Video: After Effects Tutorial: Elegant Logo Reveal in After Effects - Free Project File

Hey guys, what's up? I am Nikhil from Dope Motions and welcome to this brand new After Effects tutorial. Today, I'm going to show you guys how to create a simple, minimal and professional looking logo animation in After Effects without using any third-party plugins. It is going to be 100% After Effects. Doesn't matter if you are new or professional to After Effects, it's going to be helpful. Also, make sure to download the free project file from the link down in the description. And with that said, let's jump into the tutorial and get started.
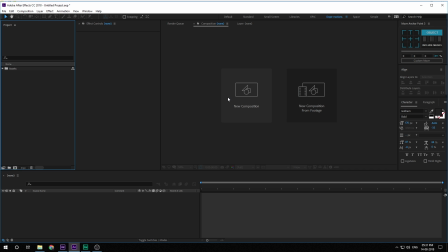0:49 Alright, so here we are in After Effects. Let's start by creating a new composition, which is going to be 1920 by 1080. Let's make this 30 FPS, 10 seconds should be good. And let's call this logo here.
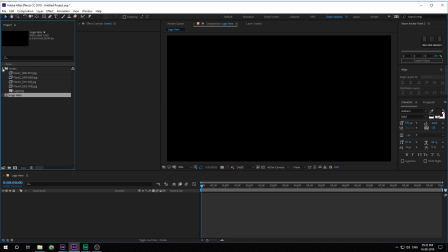1:05 Okay, and then I can drag in any logo that I want to use. So here I have a logo, for example. So I'll be using this one. And for the text, you can of course type in anything that you want. I'm just going to type in simple solutions, just like you saw in the example.
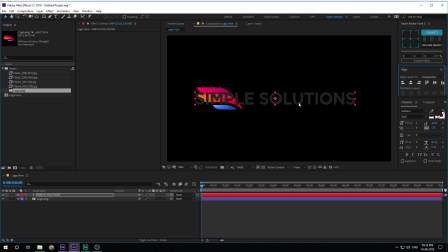1:24 And 170 looks good. Let's align it into the center. I'll place the logo just like that. Maybe the text is a bit too big. Maybe I'll set this to 150.
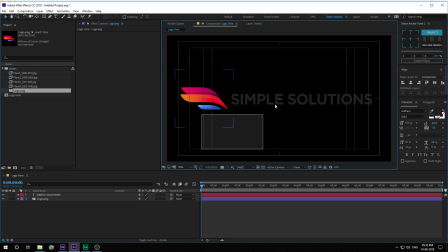1:40 And yeah, this is pretty good. Let's turn on the title action save just to get a bit better idea and then try to align it into the center. Yeah, that is pretty nice. Now, once we have the logo year comp, let's drag it into a new composition just like that. So we have the logo year 2.
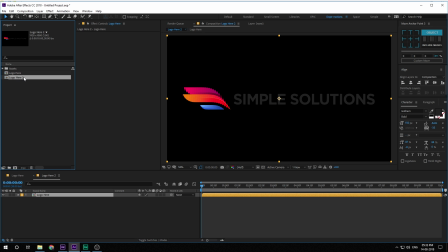1:58 And this is going to be the logo reflection composition where we will be creating a reflection for our logo just so that it doesn't look very flat. So let's rename this to logo underscore REF for reflection.
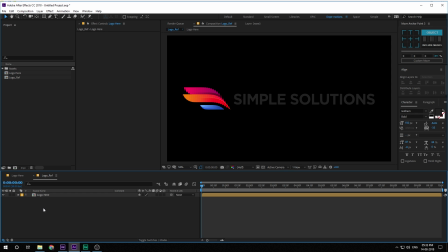2:17 And then I can create a new solid. So hit Control Y on the keyboard to create a new solid.
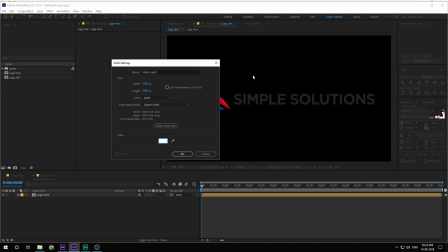2:22 I'm going to keep it white. Actually, it doesn't really matter which color you keep it, but just for the sake, I'm going to keep it white. And then I can just call this grid. Hit OK.
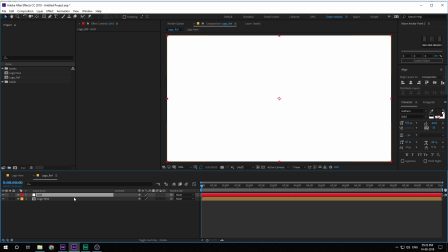2:36 Let's add a grid on this.
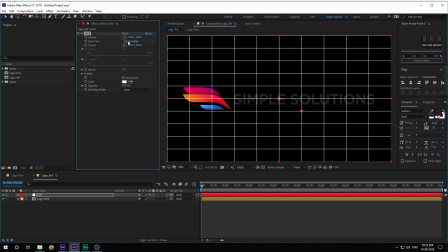2:41 Set the size from corner point to width slider. And then I can just make this a bit bigger. Be something like this. Looks pretty good. And set this to 10. And invert this up just like so.
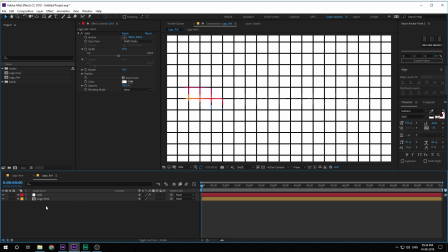2:58 Then let's create a new solid again. So hit Control Y again. Call this ramp.
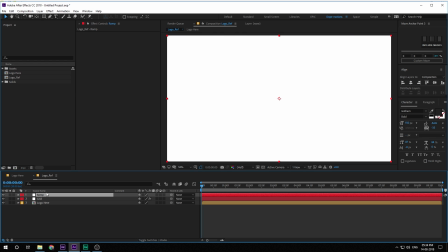3:04 And then I'm going to add a gradient ramp to this.
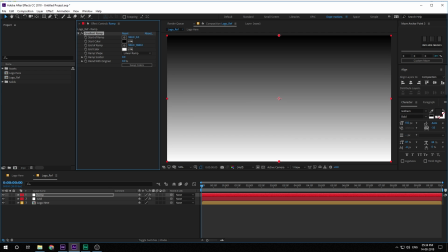3:11 Just like so.
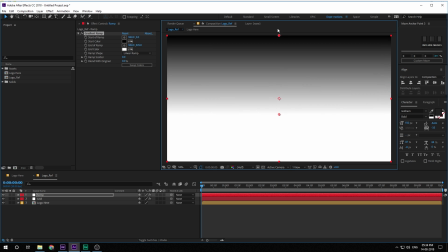3:12 And I can select the point for the white values and the black values and bring them really close, maybe something like that.
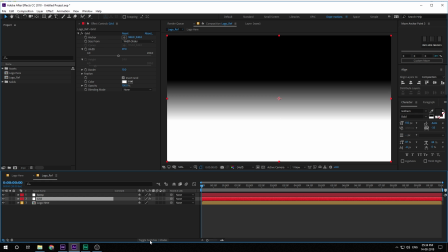3:21 And let's actually select the grid layer, toggle switch and change the blending mode to screen. Also turn on the transparency. Also, I'm gonna preserve the transparency by clicking on this icon and then change the track matte option to Luma inverted.
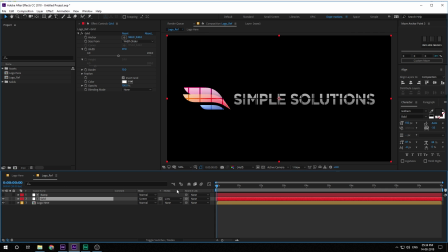3:38 So we have something like that. Now, if you don't see the track matte option, you can hit F4 on the keyboard. That's that. So as you can see, looks pretty good. Let's bring down the opacity. So hit T and bring down the opacity a bit just so that it looks more like a reflection.
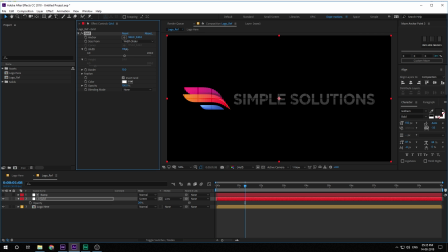3:54 And then you can play around with the width depending on what kind of look you want to go for. So I'm going to set this to somewhere around there and I can rotate it a bit just to make it look a bit more natural. So maybe rotation of -3, very minimal. And that is that.
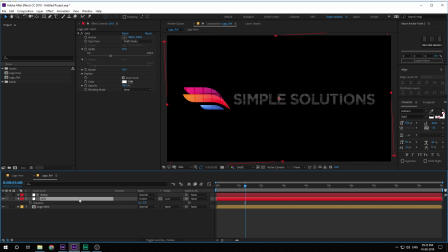4:10 Looks pretty good. We'll set this to 20. And you can also play around with the gradient ramp depending on what kind of look you want to go for. So I'm going to keep it something like that. Looks pretty good.